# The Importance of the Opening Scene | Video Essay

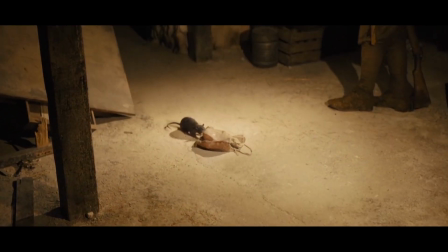Just as a thriller may have the base elements and tropes which portray a sense of suspense,
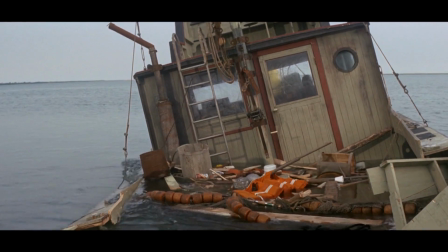anticipation, and surprise, these elements can be twisted to form subgenres such as psychological thrillers, crime thrillers, and mystery thrillers,
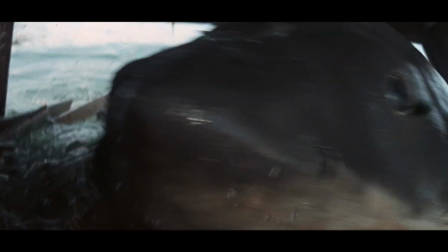to name a few. However, the opening scene of a mystery thriller will tell a vastly different story than a comedic thriller,
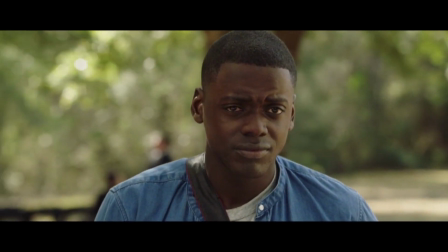and this is blatantly evident within the worlds of Get Out by Jordan Peele and Knives Out by Rian Johnson.
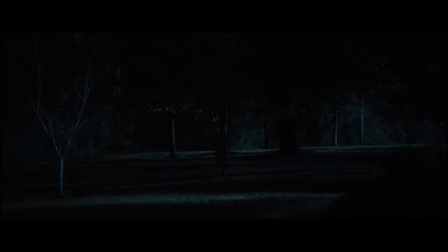In the film Get Out, the story revolves around a secret everyone but Chris and the audience are in on.
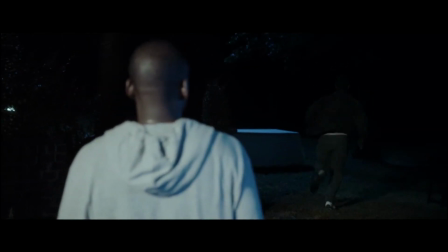However, the audience has an edge over Chris, since the opening sequence hints at something peculiar happening in this world.
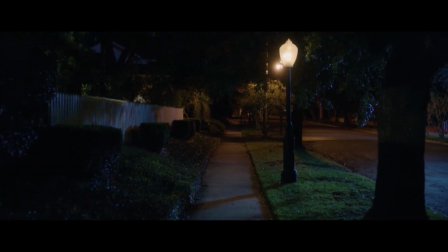The scene is dimly lit by a handful of streetlights,
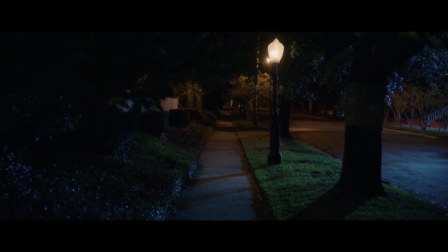while the deep space created by the lines of the hedges and the sidewalk instills a sense of unease in the audience.
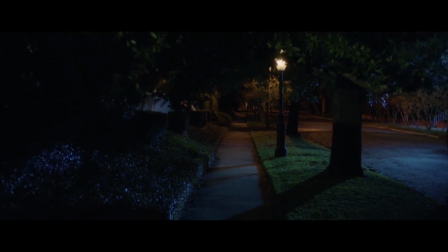Now camera movement becomes integral as a singular figure walks into the frame.
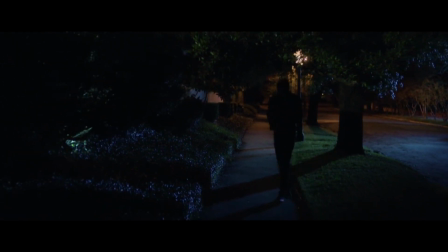Hunched and apprehensive on his phone, the sequence progresses as the camera continues to pull out.
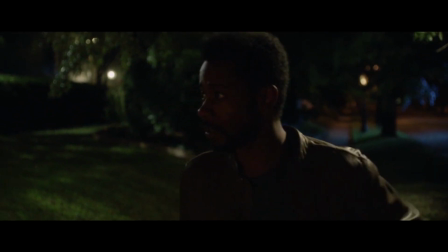Once he hangs up the phone, the camera rotates around him into a tracking shot.
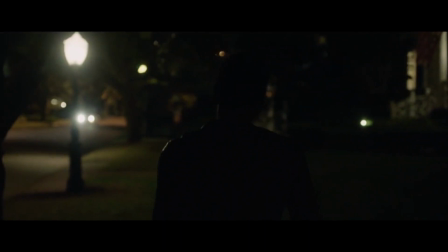But the tension in the scene is maintained as a car pulls into frame and the camera, like a vulture eyeing its prey,
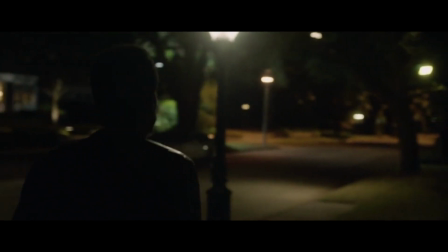slowly swings back around for the audience to see the car doing an unexpected U-turn. These different elements being revealed to the viewer continue to add meaning to the scene. The repetition of the camera movement symbolizes the trap he's in and the working relationship between the person on the phone and the driver of the car.
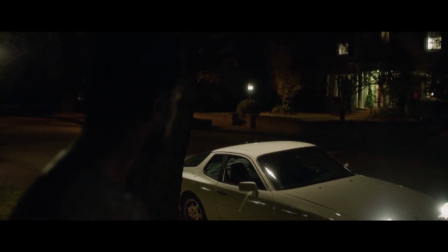As the car is slowed next to him and his fear grows, he turns around,
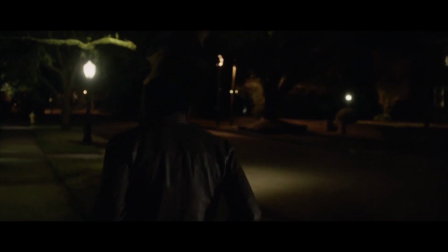the camera movement tracking him, implying for a short moment that he may have control of the situation.
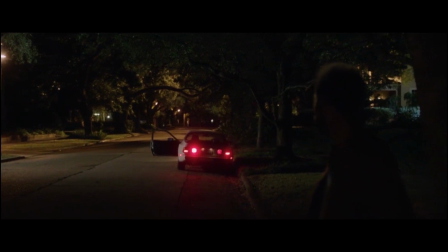However, the camera falls back into place in front of him, creating that feeling of dread in the audience as he falls directly into the trap set up for him.
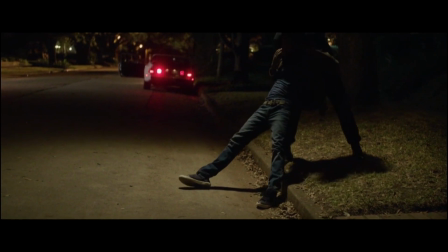Therefore, the camera acts as a surveyor, analyzing the situation with no way to impact it, just as the audience must watch the victim helplessly.
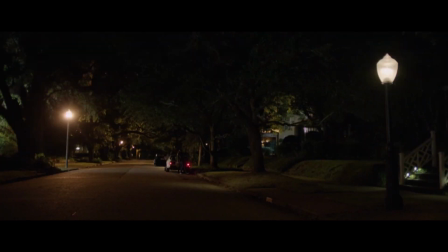Once the prey is caught, the camera stops tracking and the audience is given a wide shot of the scenery before jump cutting to the title screen.
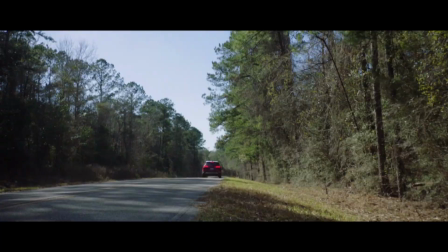This scene sets a tone of dread and anticipation for the rest of
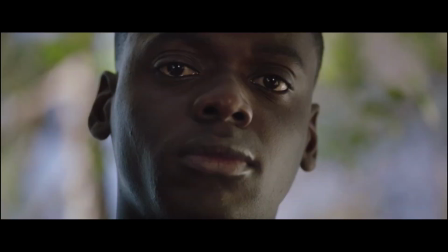the film, leaving the audience wondering where and who exactly we are trying to escape from.
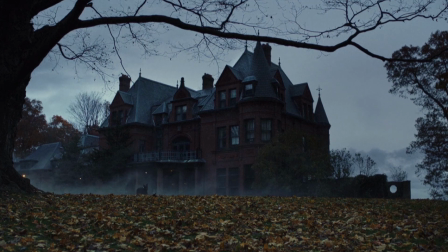Meanwhile, in Knives Out, the scene is immediately set as the Thrombey mansion is placed in view. The eerie atmosphere set by the music, coupled with the fog, is immediately juxtaposed by the sudden change in tone of the music,
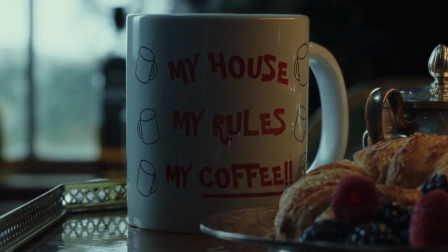and the scene is cut to the mug with the hilariously immature phrase, "My house, my rules, my coffee." The music becomes playful as the housekeeper walks with the breakfast, and we get quick shots of the house and its decor.
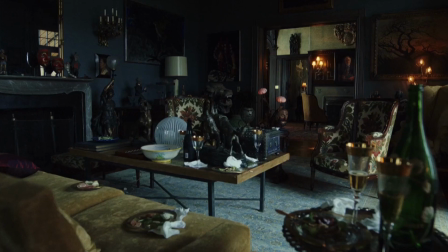The figurines and statues on their own, signifying the period of investigation the family must soon go through.
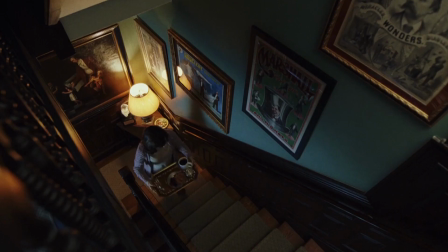A pair of eyes watching their every move. Followed by the frames of movie posters and books by Harlan Thrombey,
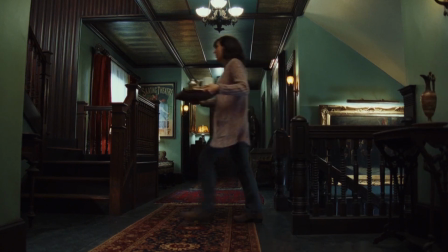giving us our first indication that the owner of the house is a renowned writer and lover of theatrics.
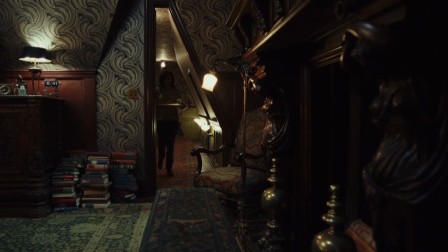As we follow the housekeeper, the whimsy within the house is further revealed,
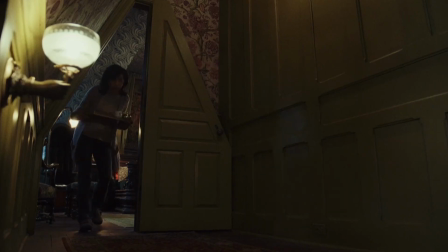exposing Mr. Thrombey's character even more, especially when she doesn't find him in his bed and she immediately turns and kicks the wall,
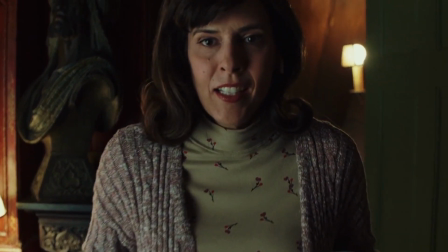revealing a door. When she arrives and finds him laying down dead, she doesn't scream and drop the tray.
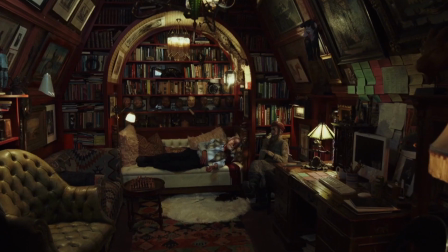However, her hands begin to quiver as she spills the breakfast,
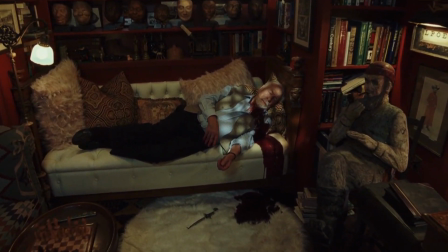and her reaction seems geared toward her dropping the contents of the tray more than finding him dead.
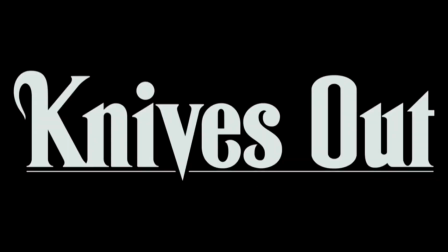We are then shown the title screen, effectively leaving us asking, who done it?
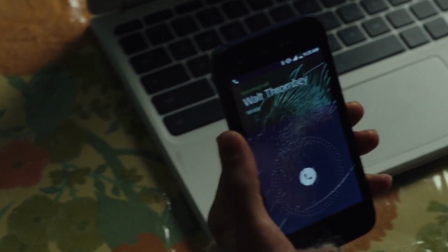The scene is not set up to be menacing or invoke fear.
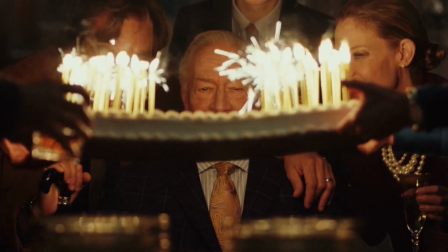It is there to set up a movie which takes pride in its ironies and comedic value while playing to its strength as a detective mystery.
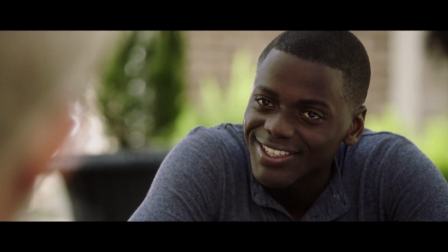We as an audience get so much more from the opening sequence of a film than we realize upon first watch.
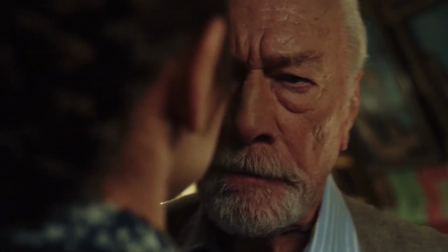And if it is done right,
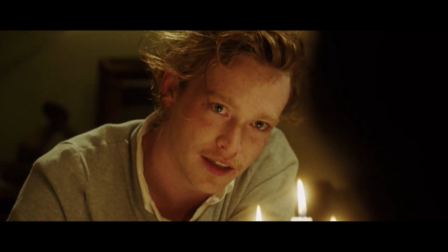rewatching the film becomes an even better experience than the first when the actions we are presented are nuanced by what we know is going to happen later.